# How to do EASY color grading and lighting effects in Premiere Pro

Welcome back, I'm James Bolan, the world's sexiest video editor of all time, and also video editing coach. Today we're going to be talking about the importance of color grading and composition. I'm going to show you some cool tips and tricks for easy, quick, fast color grading, cool glows and filters and overlays and effects. This is not for fancy cinematic color grading, stuff like that. You're going to want to actually go to someone who knows what they're talking about, unlike me, and isn't a lazy fat piece of shit. And you're probably going to want to use DaVinci Resolve if you want like really fancy color grading. This is more for like, you know, animation, motion graphics, and gaming videos, stuff like that.
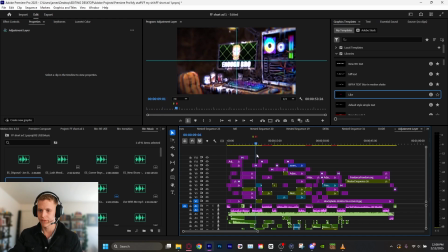(0:30)
Anyways, this is the project for the advertisement for the freelance Freedom animated ad, which is a very intense project, lots of animations. There's gonna be some missing media in here because I don't have that at the moment. This is an old project.
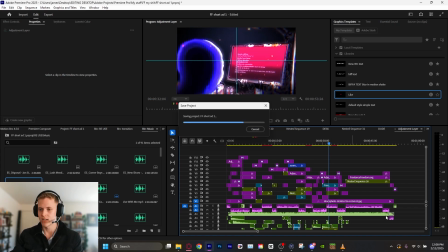(0:43)
Pretty cool timeline, right? I'm just gonna show you some examples here of what proper color grading and filters and such does. Look at this piece right here, for example. If you go, let's turn that off and on. Look at the difference in quality.
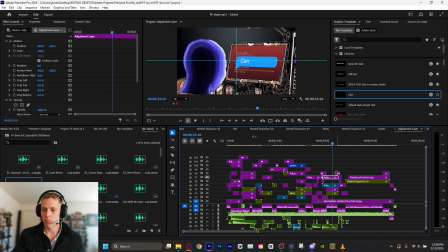(0:55)
Take this, flat PNGs, boring, not that impressive, but with this, literally just Lumetri color, Gaussian blur with a mask at the edge. So, you know, it adds like a cool focal length effect, a VR glow, some chromatic aberration,
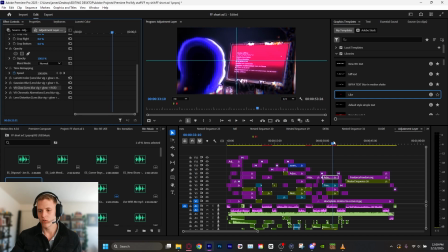(1:12)
very small touch, and some lens distortion really will level a single composition up.
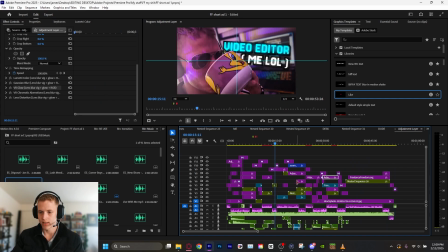(1:17)
Let's go here, for example. Here is another one right here. There is some light color grading here along with some camera movement.
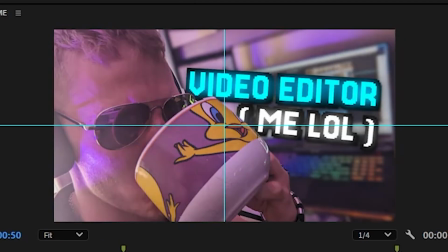(1:23)
We can go inside this nested sequence to find it. Here we go. With, without. It really just makes it look a lot more polished and premium.
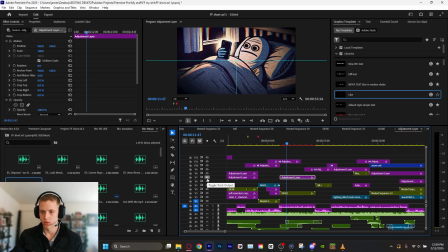(1:30)
Right here, for example, without, with.
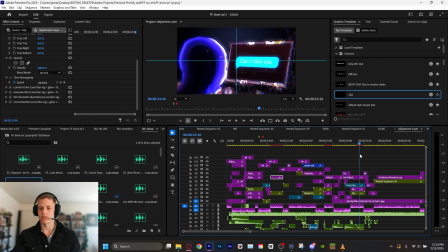(1:33)
Now, this one here and this filter right here is a freelance Freedom color grading filter, but I will show you how to make something pretty similar. Let's look at, for example, this right here. Everything sucks. This part looked really good. Just a little bit of color grading and boom, it looks so much more polished and premium.
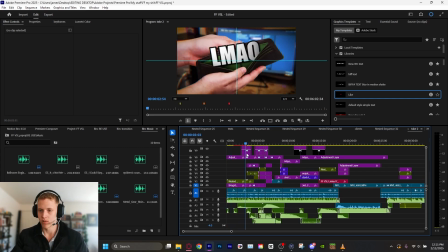(1:50)
So I'm going to show you how to make some of that stuff today. Let's also look at the current lander video on freelancefreedom.com, which I have a lot of color grading here. Let's turn all this off. Look at all of this without the color grading. I mean, it's decent editing with camera movement and everything, but flat, boring.
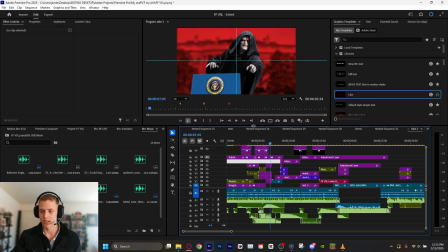(2:06)
And look, this was a drastic example of some really good color grading. If you look at this here, and then we turn the color grading on and the filters, boom, look at that.
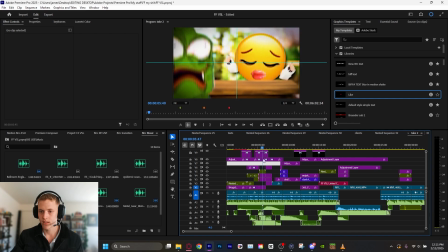(2:14)
Look at how much more sinister that looks with the glow and everything. You know, right here, this is after, this is before.
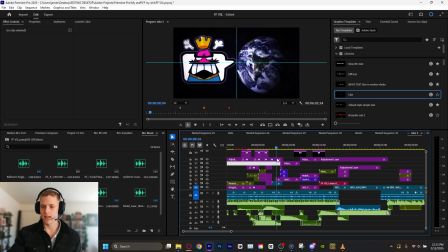(2:21)
Just makes a massive difference.
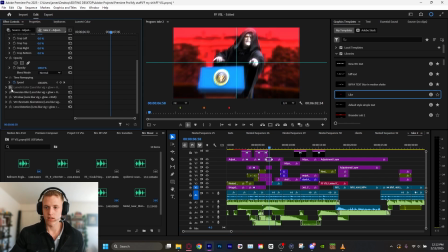(2:24)
And all this is compiled of is Lumetri color, you know, boosting that contrast, adding a vignette, you know, Gaussian blur for the edges, a VR glow, and chromatic aberrations, as well as lens distortion.
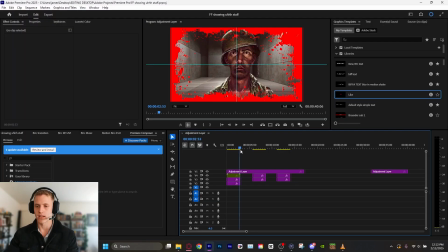(2:37)
I'm gonna show you how to make this. And you can save this as a preset when you're done so you can drag and drop it. Now, I've put together two different scenes here. And first, we'll just demonstrate with my presets if I type in filter. The Freelance Freedom pack has a bunch of really cool filters.
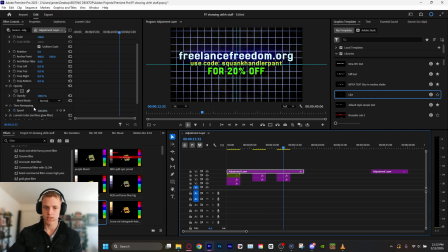(2:53)
This one, there's a blue glow filter, which adds a nice subtle glow along with a blue tint.
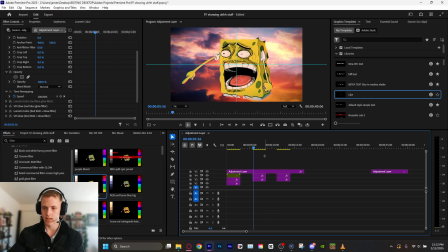(3:00)
We got the red glow, which is one I like a lot. It adds that chromatic aberration and a bit of a red glow. We have this green glow, a cool matrix filter it'll add. One of my favorites is gold glow, which is this here.
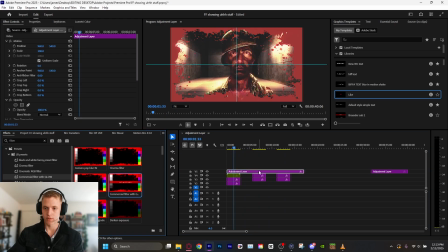(3:13)
You know, cinematic RGB filter, a commercial filter with a glow, you know, just some really cool filters, as well as these ones here, which uses like a Lumetri color, a sharpen effect combined with a VR glow, which just looks really interesting. So let's stop talking and make it.
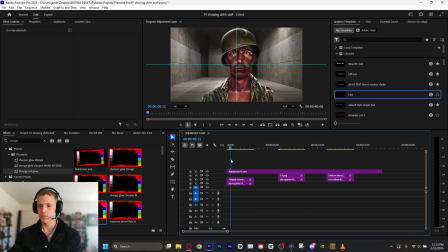(3:31)
I kind of, on second thought, I don't want this. So we have some random images I've taken from my assets and backgrounds, and we're gonna combine them.
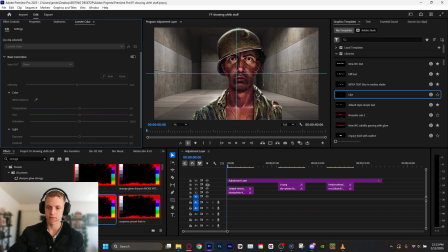(3:39)
We're gonna use the Lumetri color panel and make some cool stuff. So the way I do my color grading, let's just add a cut here. Usually I bump the contrast up, and depending on the, if you're going for something sinister, maybe turn the exposure down just a tad. You know, you can mess with your warmth accordingly. I'm gonna cool it just a little bit.
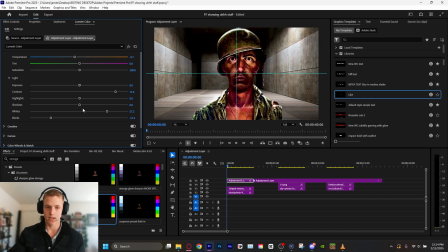(3:55)
I'm gonna turn those blacks down to make the blacks darker, the whites up to make the whites wider, and you can do the same with the shadows and, you know, kind of give it some more contrast. I don't wanna do too much though. So here's before, after. Okay, we have something, but it still is flat.